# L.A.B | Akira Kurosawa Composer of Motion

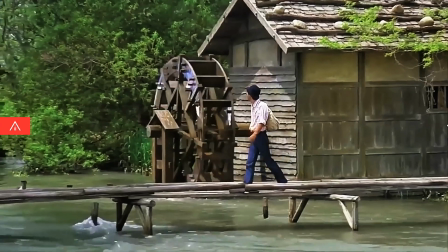When you're judging a shot, what's the first thing you look for?
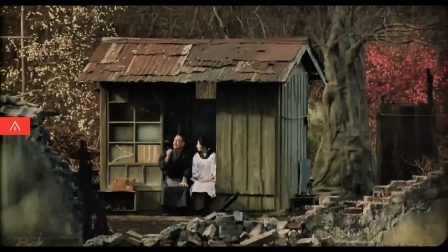Is it balance, leading lines, old and ratio, color, light, shapes?
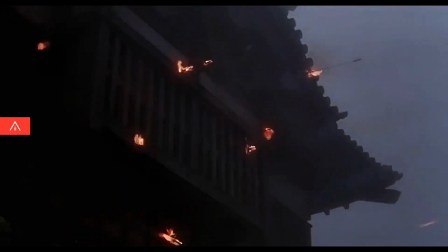I think these are all essential and they're all part of good images. But there's one thing I always notice first.
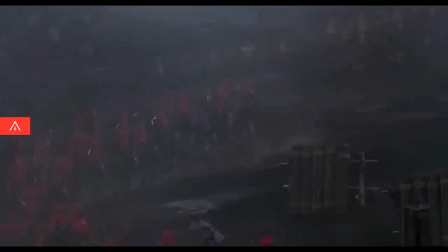Movement.
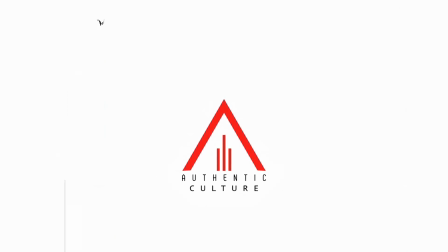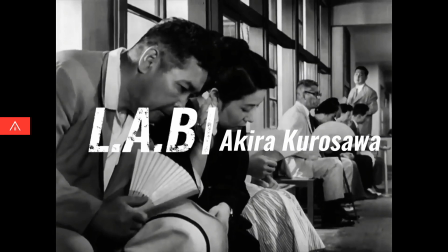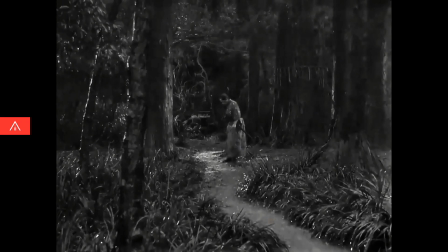A Kurosawa film moves like no one else's. Each one is a masterclass in different types of motion and also ways to combine them.
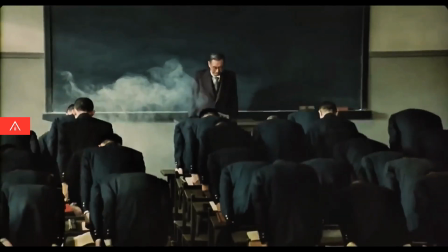Over a career spanning half a century, he made 30 films. And in all of them, the movement is surprising and cinematic.
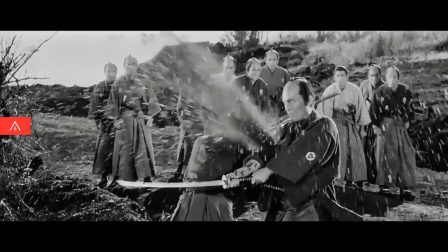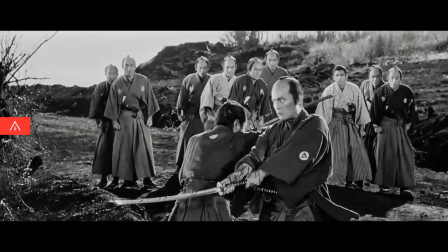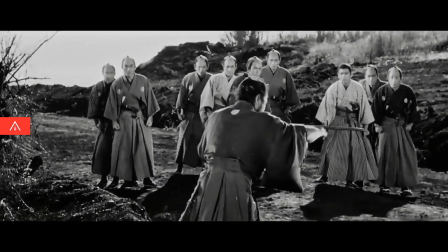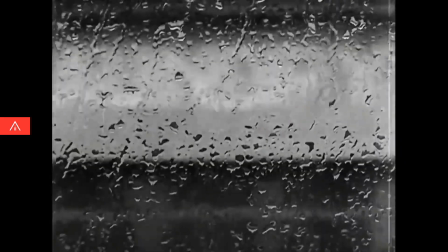What types of movement did he like? First, there's the movement of nature. In every one of his films, the background of the shot features some kind of weather.
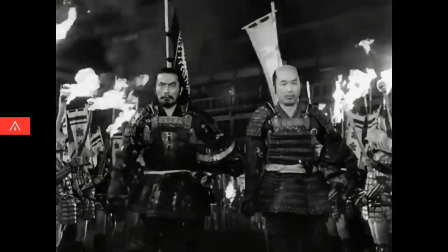Wind. Water. Fire. Smoke. Snow.
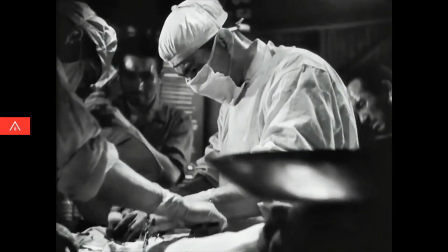One advantage of this approach is that shots have a lot of visual interest. First, even when people are still, there's that rain in the background to draw your eye.
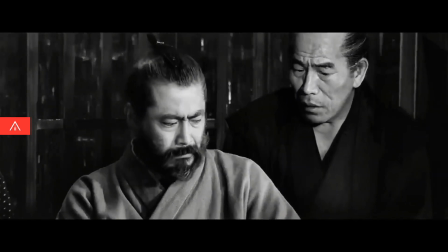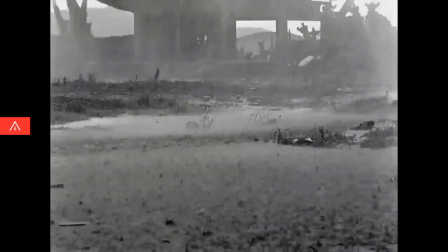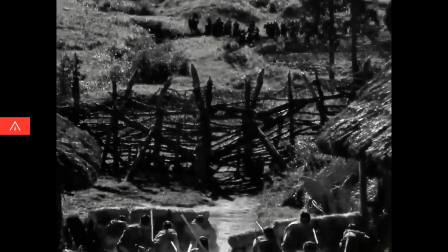Second is the movement of groups. Kurosawa films usually feature large groups of people who either band together or split apart.
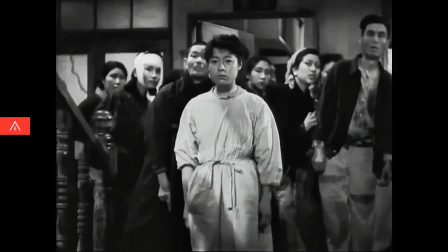Crowds like this are really cinematic. When you put this many people in a shot, any emotion feels big.
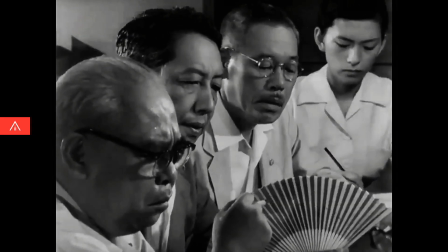If you want a good reaction shot, try using 4 people. Or 25.
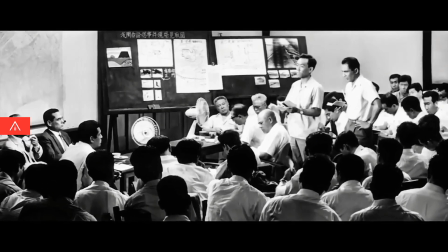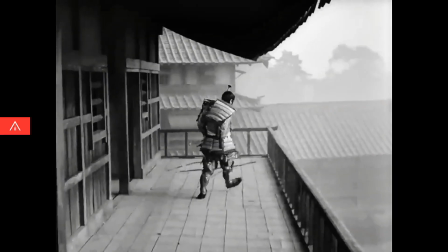And if you want something really big,
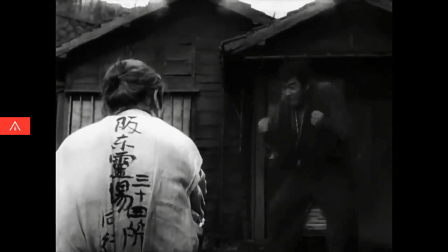which brings us to number three, the movement of individuals. One of my favorite things about Kurosawa is that his blocking is unrealistic and exaggerated.
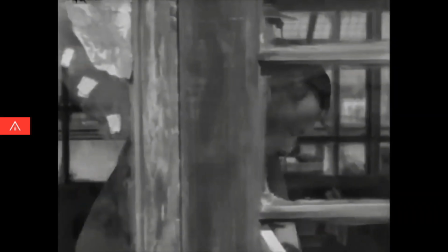If someone is nervous, they pace left and right. If they're outraged, they stand straight up.
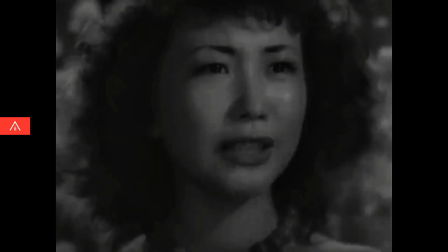And if they're ashamed,
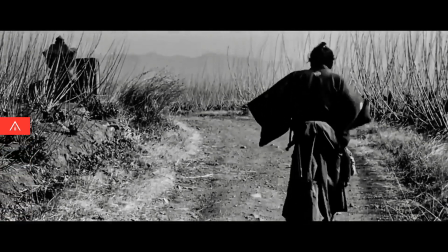you would often tell his actors to pick one gesture for their character and repeat it throughout the film.
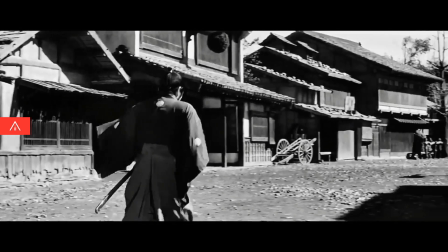That way, the audience can quickly see who's who and how they're feeling. Number four, movement of the camera.
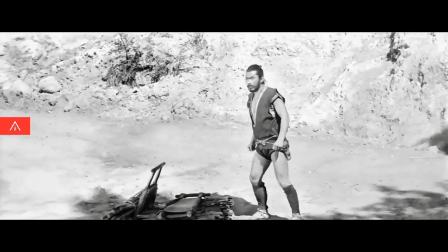One of the hallmarks of Kurosawa's style are his fluid camera moves.
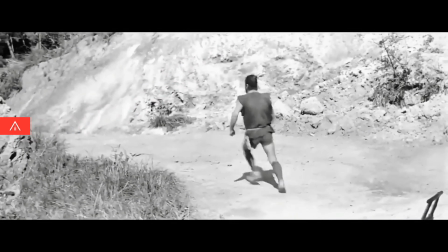That go from a close-up, to a full shot, to an over-the-shoulder, in a single unbroken take.
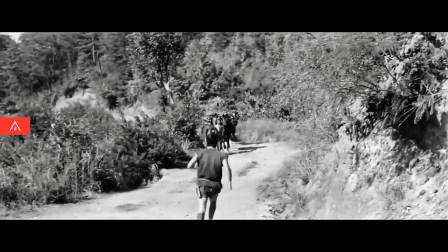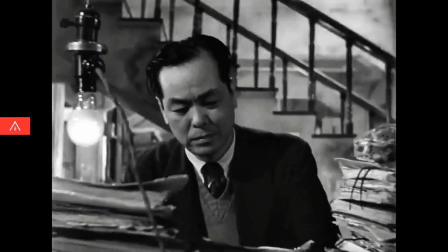But what's important here is that every camera move has a clear beginning, middle, and end.
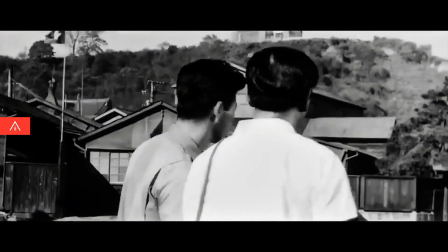Just by itself, this move tells a story.
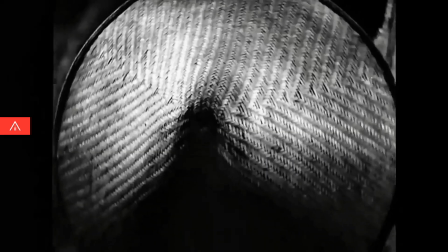And last, there's movement of the cut. Corazal is one of the few directors who work as his own editor.
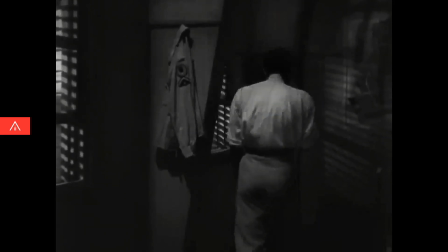One of the reasons his movies just flow is that he tends to cut on movement.
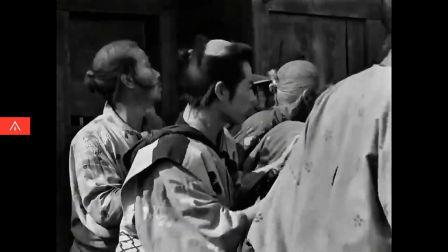Often, you're paying so much attention to someone who's moving that you don't see the edit.
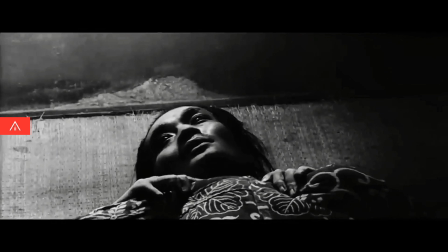When he finishes a scene, he switches the rhythm, usually by ending on something static,
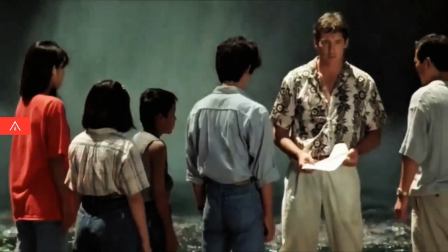and then cutting straight into movement. By switching up the rhythm, he keeps you on your toes because you can't guess the next cut.